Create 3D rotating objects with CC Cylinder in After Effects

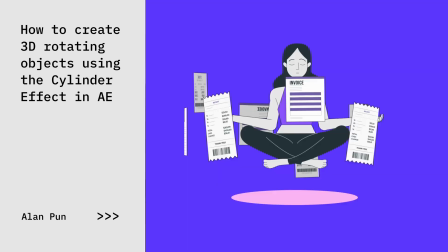hey what's going on my name is Alan and in this video I'm going to show you how to create this 3d rotation effect with any objects you want in after
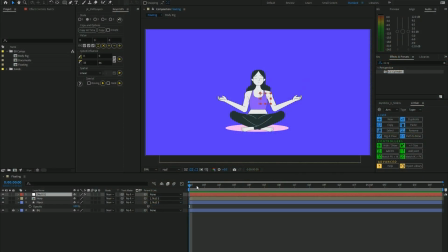effects using the cylinder tool all right we're in after effects and we've already got our hero levitating and meditating in the middle here and we're going to have these documents rotate around her to represent her victory against the day-to-day struggle of taxes and paperwork so the first
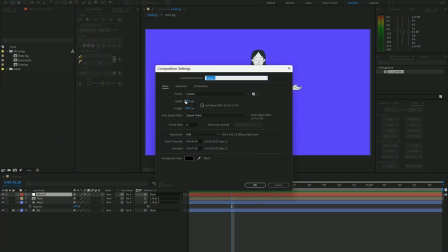thing we want to do is create a new composition which is twice the width of the current composition in this case it's 1920 times 2 press ok
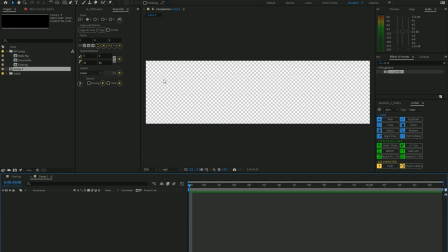and what we want to do is we want to place our documents whatever we want flying rotating in 3d along this space and this is what i made previously
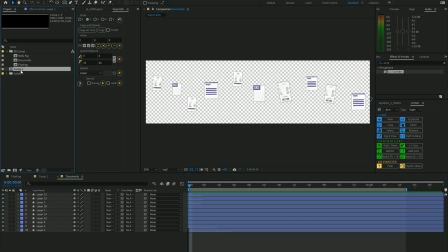so we're just gonna delete what we created and then
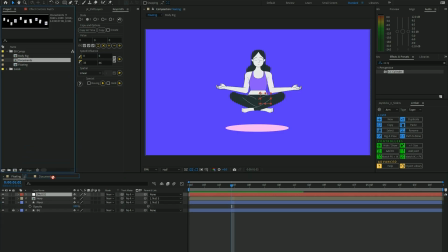we're going to drag this layer composition on
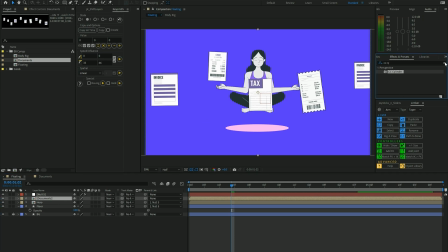top and now we're going to search for the cc cylinder effect on the effects and presets panel and drag it onto our layer.
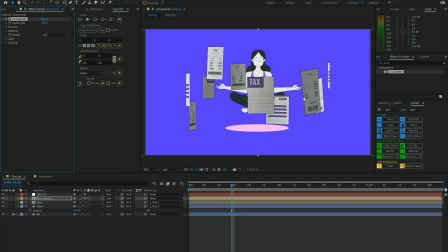And we can see that it already arranged itself into a 3D rotation cylinder form and we can play around with the scale of this to match our hero a bit more.
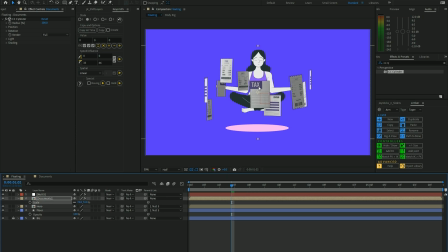and now we want to play around with the lighting of the composition because we want to keep this flat lighting style that we have and in order to do that we go under the shading setting turn ambience into a
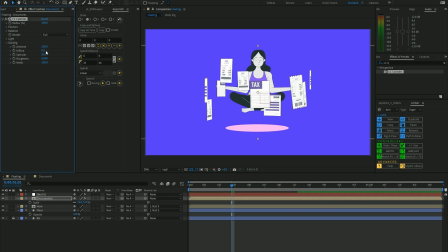hundred and diffuse onto zero and now we have this flat style And in order to get it rotating, we want to go to the rotational settings and play around with the Y rotation.
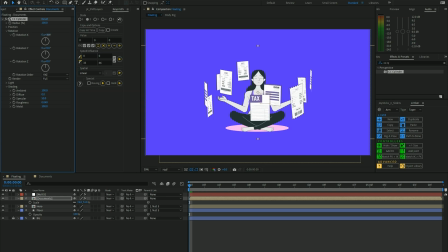And you can also play around with the X and Z rotation if you want to have more of a tilt. so maybe something like this and I'm just going to keyframe out the
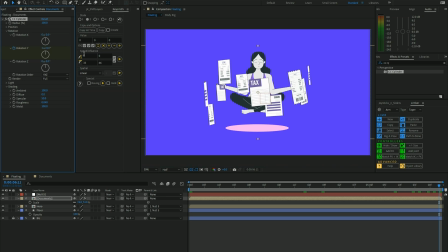Y rotation let's give it a 360 keyframe so something like this looks really good to me and now we're going to
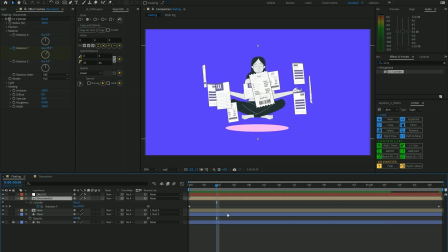have the documents fly behind our hero character here and in order to do that we want to
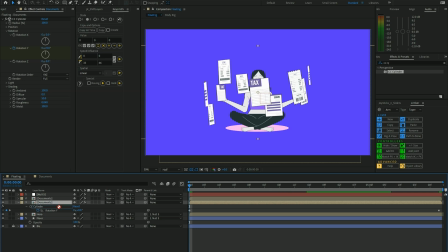duplicate our document and place this document behind the hero and also the floor layer i have here and then we're going to change the render setting of whatever is on top to outside
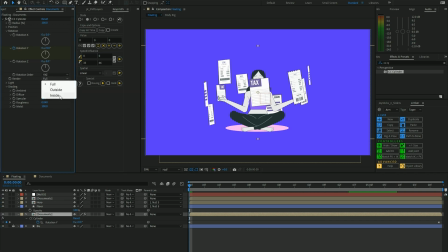and the other one to inside and
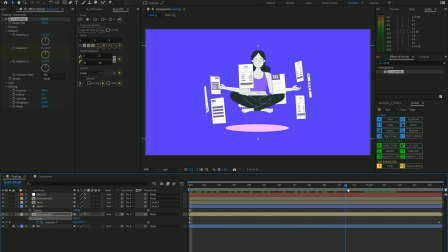now we see that these documents are flying behind her and in order to create more of a sense of depth we want to introduce some shadow into whatever's flying behind so while having this selected we go
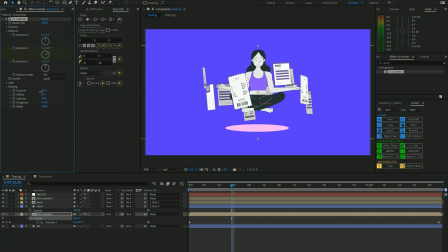back to ambient and play around with lowering it to let's say 65 and that's looking good to me and